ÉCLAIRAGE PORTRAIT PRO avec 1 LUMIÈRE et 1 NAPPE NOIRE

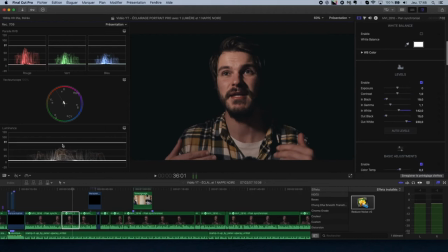(8:00)
Et donc là, on voit que avec ces réglages là j'ai eu à peu près on voit qu'au niveau luminant je suis pas trop mal, donc je suis à 0, je suis pas totalement à 0 et je suis pas totalement à 100%, parce que si je monte vraiment à 100% on va voir des blancs cramés et le rendu sera pas très propre.
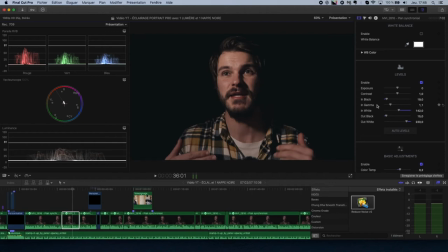(8:18)
Aussi, pourquoi je suis pas à 100% à 0, parce qu'en fait ce que j'aime bien faire, c'est avoir un noir qui est pas totalement noir. J'aime bien avoir un noir qui tire un petit peu vers le gris. Alors là, ça se voit pas trop, mais voilà, c'est un effet qui est un peu utilisé au cinéma, c'est un noir qui tire un peu vers le gris.
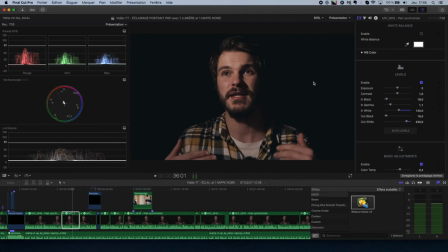(8:35)
Donc faut pas trop abuser non plus, faut pas que ça soit trop gris, mais voilà, on n'est pas sur un noir 100% pur, mais on est sur un noir qui tire un peu vers le gris. Ensuite, j'ai fait l'application basique ajustement. Donc au niveau de la température de couleur, je suis allé sur des couleurs un peu plus chaudes, donc des couleurs qui sont un peu plus orangées,
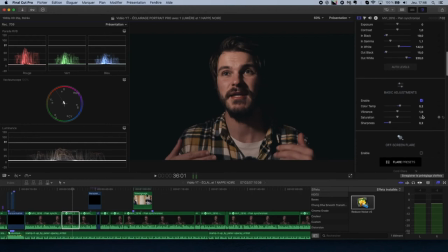(8:53)
et j'ai au niveau de la vibrance saturation, j'ai juste monté d'un niveau, et le sharpness, en fait, ça remet un petit peu de détails. Ensuite, j'ai appliqué un LUT. Donc un LUT, c'est un effet de couleur. Donc ça, c'est sans LUT, avec LUT. Donc tu vois,
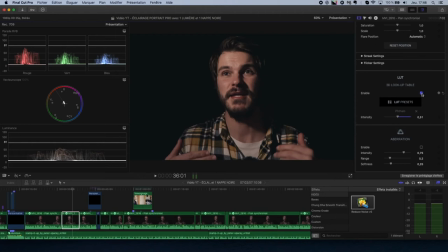(9:12)
le paramétrage est vraiment léger. Tu vois, regarde, sans LUT. Donc là, on a un fond qui est vraiment noir pour le coup. Mais moi, je te dis, j'aime bien tirer un peu vers le gris. Donc hop, j'ai remis la LUT. Et voilà, c'est léger, tu vois, mais ça rajoute un plus,
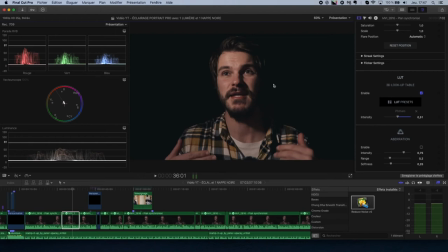(9:26)
ça rajoute un peu plus ce look cinéma et qui rend bien, en fait, là dans la vidéo. Et c'est à peu près tout. Ensuite, L'autre réglage que j'ai fait, une fois que j'ai fait ça, je vais régler la courbe de temps de saturation. Alors, en fait, ce que je fais, c'est que je switch entre l'un et l'autre.
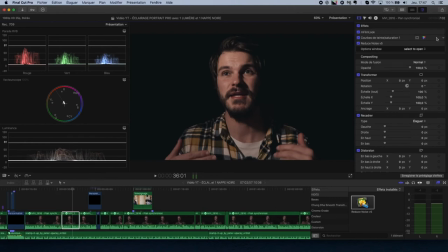(9:43)
Je vais faire des réglages au niveau de mes film look, et ensuite, je vais aller dans les courbes de teinte et saturation. Et voilà, je vais jauger entre les deux, et je vais voir à l'œil un peu ce que ça donne, tout en me servant ici des instruments pour voir si je respecte un petit peu,
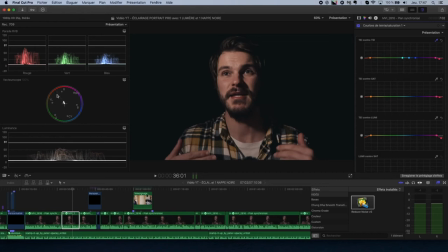(9:57)
si je vais pas en dessous de zéro, si je dépasse pas les 100, si je respecte aussi ici la couleur de peau, et ici, il faut que ce soit quand même un minimum équilibré. Après, on peut vouloir faire en sorte que ce soit pas équilibré, mais ça va être une recherche artistique. Bon, en gros, voilà, je vais désactiver ici, tu vois, on était sur des couleurs un peu plus roses,
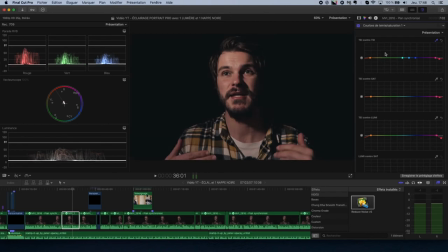(10:15)
et quand je remets ici, tu vois, on tire vers des couleurs un peu plus orangées qui donnent une couleur de peau un peu plus, on va dire, bronzée, un peu plus jolie à regarder. Ce que j'ai fait, c'est que j'ai aussi baissé un petit peu la saturation, donc c'est très léger. Et pareil, j'ai baissé la luminance parce que comme on avait un éclairage qui était assez fort,
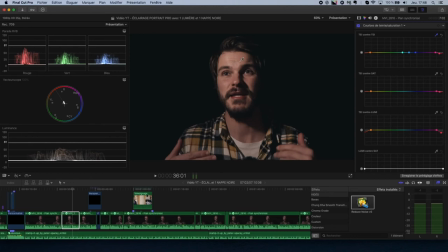(10:33)
l'idée c'était de que ça soit diminué un peu cet effet d'éclairage qu'on peut voir ici, là, éviter que ce soit trop présent. Et voilà, et ensuite ce que j'ai fait,
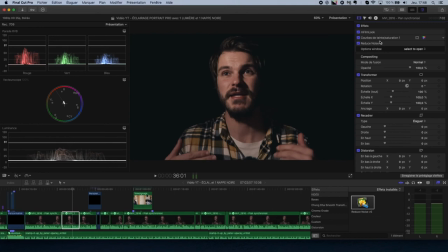(10:46)
le dernier petit réglage, donc c'est un plugin que j'avais acheté, c'est Reduce Noise V5, et ça c'est juste une tuerie. Ce que je vais faire, c'est que je vais enlever les instruments vidéo,
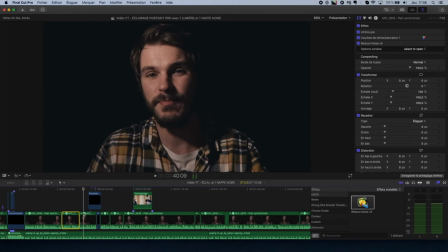(10:57)
je vais te prendre ce plan là, pour que tu puisses bien te rendre compte, tu vois la magie du plugin.
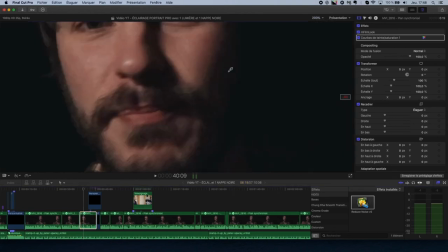(11:04)
On va zoomer à 200%. Et tu vois ici, on voit bien qu'il y a du grain, tu vois, ça fait pas mal de grains. Ce qui est normal, on est sur un seul éclairage dans une pièce totalement noire. À moins d'avoir une caméra hyper performante, on va avoir tendance à avoir du grain.
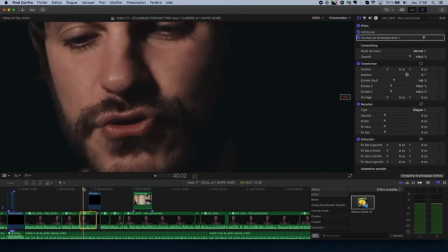(11:21)
Et si on passe avec, regardez, tu vois, regarde,
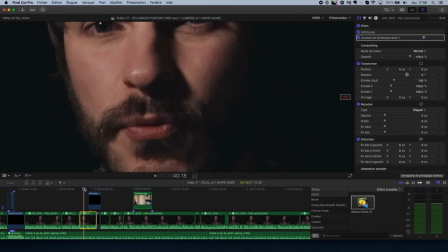(11:25)
là on est avec un plan sans la réduction de bruit, et hop, ici on est avec un plan avec la réduction de bruit.
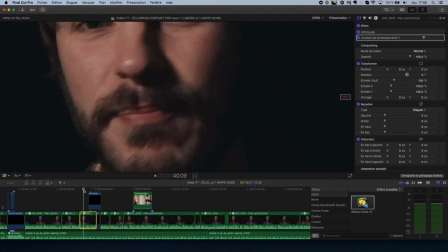(11:31)
Alors comme on peut le voir, ça lisse un peu l'image, tu vois, l'image ici on a un peu plus de netteté, là ça lisse un peu l'image, mais aussi on est très zoomé.
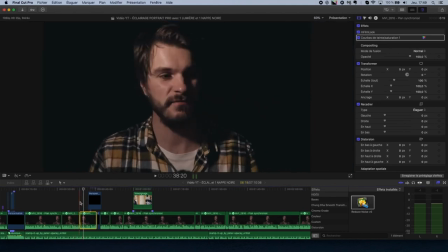(11:40)
Si on enlève le zoom, voilà, clairement on se rend pas compte du lissage qui s'est appliqué, mais en tout cas voilà, ça lisse vraiment un tout petit peu la peau, mais ça permet d'enlever tout ce grain.
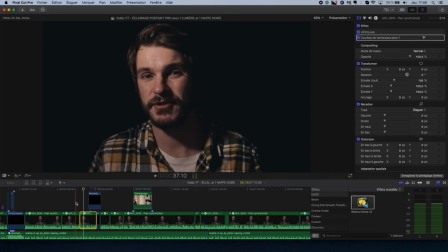(11:54)
Et il y a plein de plans, je sais, quand j'ai fait des montages, il y a plein de plans, notamment la vidéo que j'ai sortie sur l'Irlande où je filmais en intérieur dans le bar.